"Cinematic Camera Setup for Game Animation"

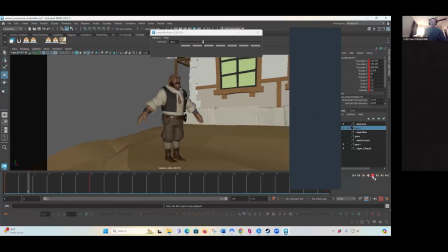8:20 So he starts to pull ahead of the camera a little bit, right? But I do want that to slow a little bit more. So even at 10, I could set a key here to kind of bring this and kind of slow that down a little bit. So
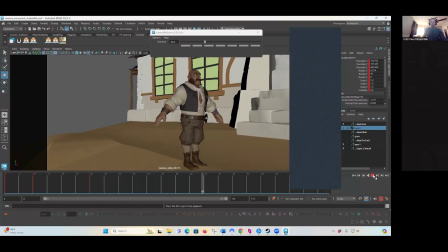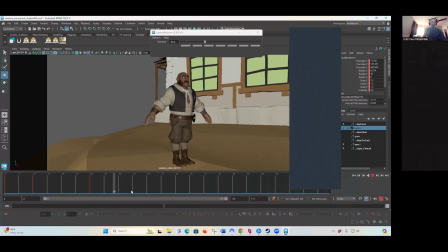8:43 right, but you know, you can see a jump in him at some point here where it all started. I think it's between 10 and 30 where that jump is kind of happening, right? So, you know, either I move this out or I play around with just getting rid of it and see what happens here.
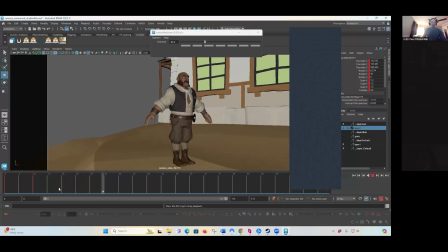9:01 So here I can see that, you know, he's definitely like moving before the camera is, which is good. But again, it might be just a little bit too close to him. So I'll move that out a couple of frames.
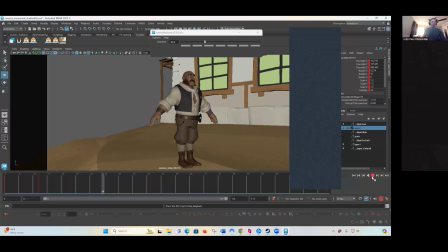9:18 And this is like, you know, again, what I'm trying to play with a little bit here. Now the character himself, you know, again, you're gonna have different factors here, right? The character himself actually may be contributing to this by his cog and where he's moving off of.
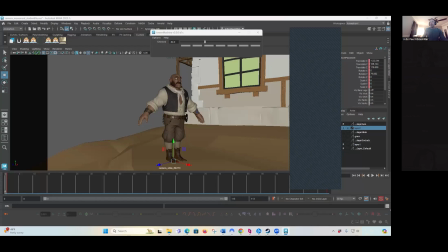9:38 That could be slowing out, which it is. So if I actually move that up a little bit and see what he's doing, I could actually get him to move a little bit faster and not have to rely strictly on the camera to do this,
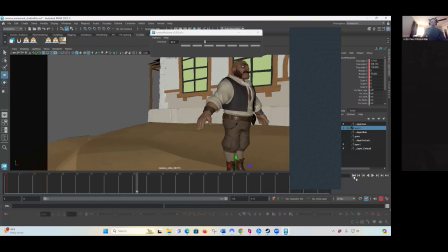9:51 right? So I did that and look at that really gets him moving, right?
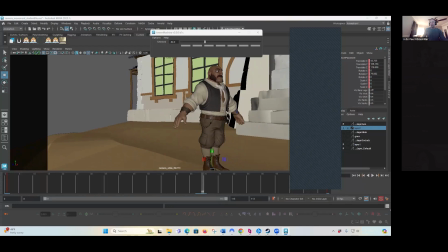9:57 So we're just playing around with that a little bit. And how much he actually.
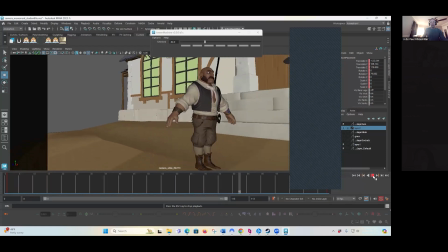So now you get a sense that, like, again, he's motivating the camera to start to do this move and to slide and all that stuff, right?
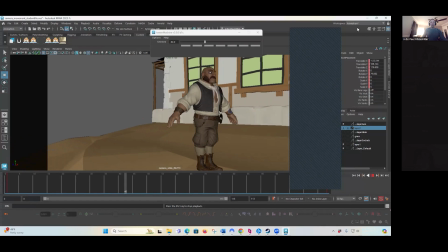10:17 Like, that's the overall goal of the slide here.
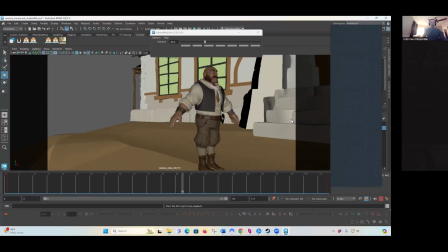10:21 Is like, one, you don't want him to get too far into the right third of the frame and to be pushing, unless like there's motivation to do that.
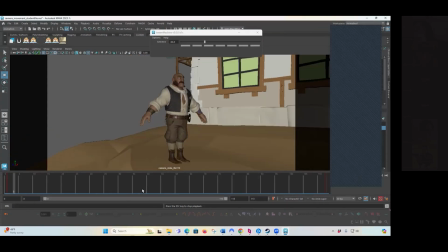10:30 You know, this is good practice to start to think about, like, again,
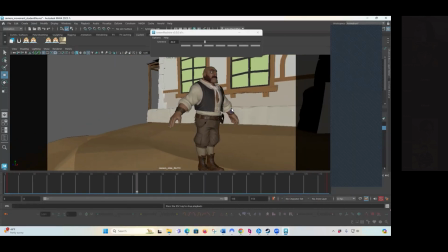10:35 you want the character to motivate that, and then you want him to kind of stay in frame as you go too. So at the end, you know, again, he's kind of slowing down a little bit,
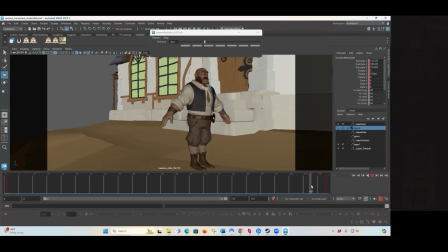10:45 and he slows down here, and then the camera kind of slows a little bit after him. So he's kind of stopping a little bit, and that motivates the camera to continue to go a little bit further past him or stop around there, which is, you know, again, also something that is good, right?
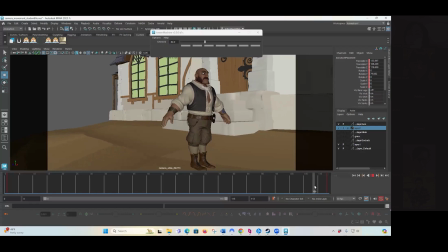11:03 Like, you kind of want the character to kind of slow down and the camera to kind of keep moving a little bit before. And something to think about is, a lot of times we would never put a camera frame, like the end frame or sometimes even the start frame, on the last key.
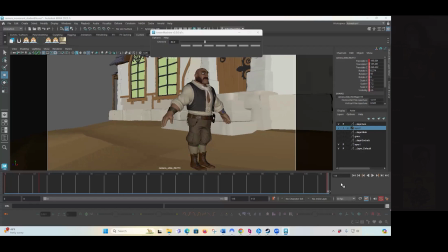11:19 I would take that key and then move it like three to six frames off the timeline. So I knew there was still continuous motion and the camera wasn't coming to a complete stop, right? Especially in the cut and where there's action. Those are some things to think about too.